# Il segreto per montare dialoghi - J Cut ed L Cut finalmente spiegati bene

Oggi su TecuFilms, montaggio fatto ad arte. Benvenuti su TecuFilms, il canale che rende il videomaking accessibile a tutti. Sì, Daniele si sta ancora ingozzando con il panettone e penso che più o meno finirà al raggiungimento dei 7000 iscritti.
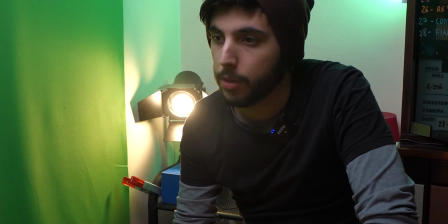Ok, buon Natale Daniele.
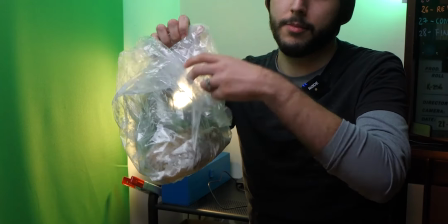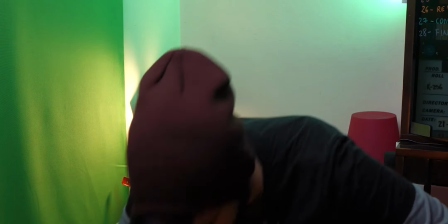Troppo zucchero a vedo, troppo zucchero a vedo. Se lo volete ora sta a voi. Io sono Andrea e per Per l'ultimo appuntamento della Maratona di Deku Films vi parlo di montaggio video, ma non come al solito delle menate esistenziali alla Daniele Carlone,
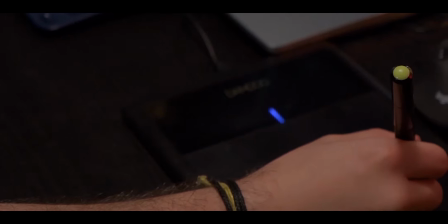ma parleremo nello specifico di come si montano i dialoghi e come attraverso il montaggio e soprattutto il montaggio audio si possono ottenere i risultati
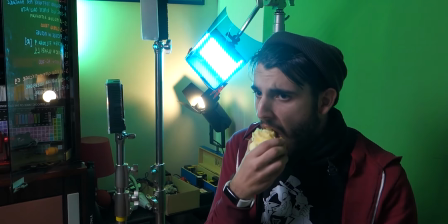desiderati.
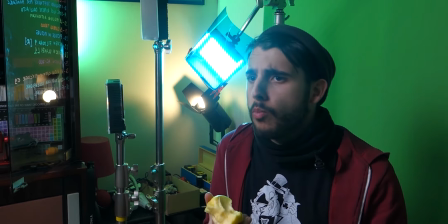Perché tu sai come si monta un dialogo? Non si parla con la bocca pina, ma non ti hanno insegnato proprio niente! Il segreto per realizzare una buona scena è tutto nell'audio e Alessandro nel video precedente vi ha fatto vedere il microfono giusto per situazioni del genere,
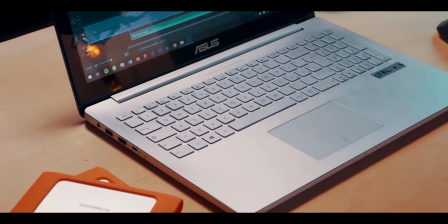ma gran parte della magia avviene durante il montaggio. Con il montaggio possiamo stabilire uno degli aspetti più importanti di tutto il girato, ovvero il ritmo.
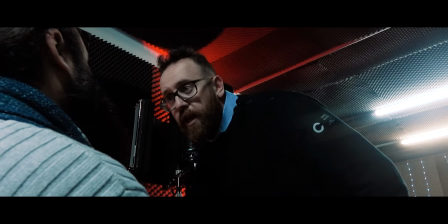Basta far proseguire di pochi frame il campo o il controcampo per avere un effetto completamente diverso.
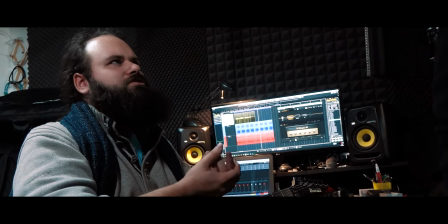Potete immaginare come il creare più aria tra le battute rende il tono più sciolto mentre far sì che le
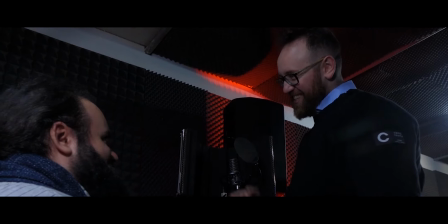voci si sovrappongano oltre ad aumentare inevitabilmente il ritmo generale crea chiaramente uno stato di tensione.
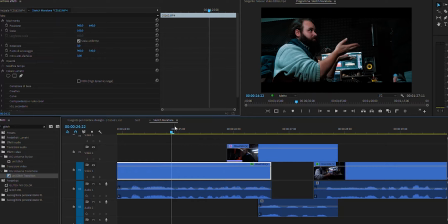Quindi in base al genere e al tono che state ricreando lasciate il giusto spazio tra le battute dei vostri attori.
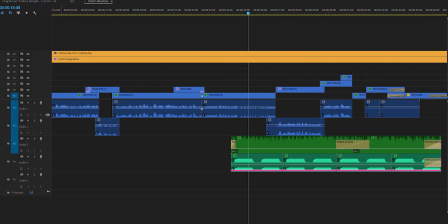Prima parlavamo di sovrapporre le battute e per realizzare la cosa al meglio subentrano due tecniche non fondamentali ma di più e che senza che ce ne siamo mai accorti sono presenti in qualunque film o serie che abbiate mai visto insomma in tutte praticamente.
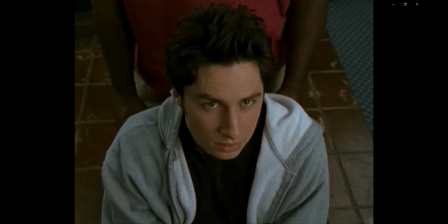Qui la gente muore. Sei un vero amico? Faccio del mio meglio. Mi lasci la tua roba?
Queste tecniche sono il J-Cut e l'L-Cut. Ovvero nella prima anticipiamo l'audio della scena successiva direttamente nella clip precedente e nella successiva viceversa.
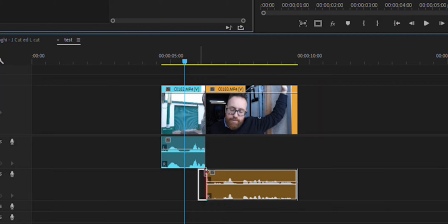Quindi al lato pratico basta solo far iniziare la clip audio poco prima della scena seguente e questa tecnica così come tutte le altre, è fattibile con ogni software. Quindi, come dice il proverbio, non è il programma a fare la grande differenza, ma la vostra esperienza. Il suo gemello malvagio, invece, l'Helcat, è la stessa cosa, solo che stavolta sarà l'audio della prima clip a trascinarci direttamente nella seconda scena. Perché questi nomi buffi?
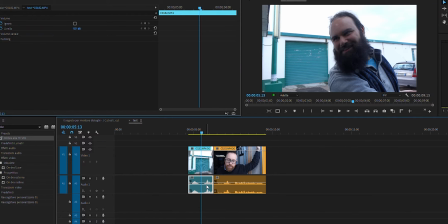Qualche editor burlone con poca fantasia avrà notato che in timeline le due tracce che partecipano al J-Cat assomigliano alla lettera J, e stessa cosa per il fratellino Elcat. Perché sono così importanti? Per il semplice fatto che sono letteralmente il cemento che tiene insieme il nostro lavoro.
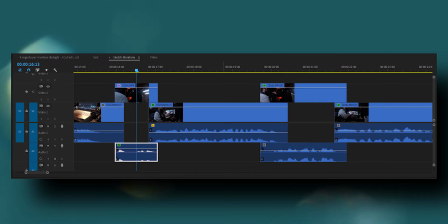Anche se non avete bisogno di creare tensione eccessiva, è sempre consigliabile usare queste tecniche per tenere il tutto insieme. Certo, senza esagerare e far parlare gli attori addosso tra loro. Prendiamo questa scena dove c'è solo un taglionetto a fine battuta.
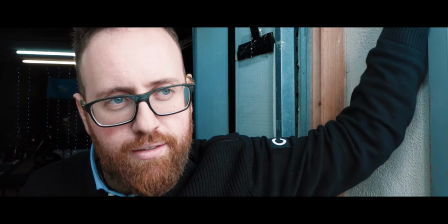Ehi, ti va di conoscere il green screen? Vabbè, tanto ho già capito come va a finire.
Tutto ok, non è sbagliato come esecuzione Ma non vediamo l'immediata reazione dei personaggi alle parole E sembra tutto slegato, decisamente amatoriale O tipo sitcom 80-90 Ciao tesoro Proviamo invece così Con le stesse esatte scene battute di prima Ma con l'uso dell'Hell Cut per esempio Ehi,
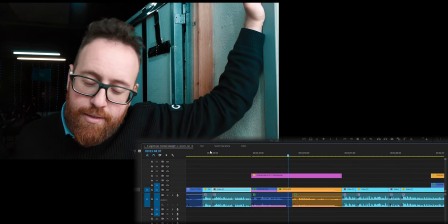ti va di conoscere i green screen? Vabbè, tanto ho già capito come va a finire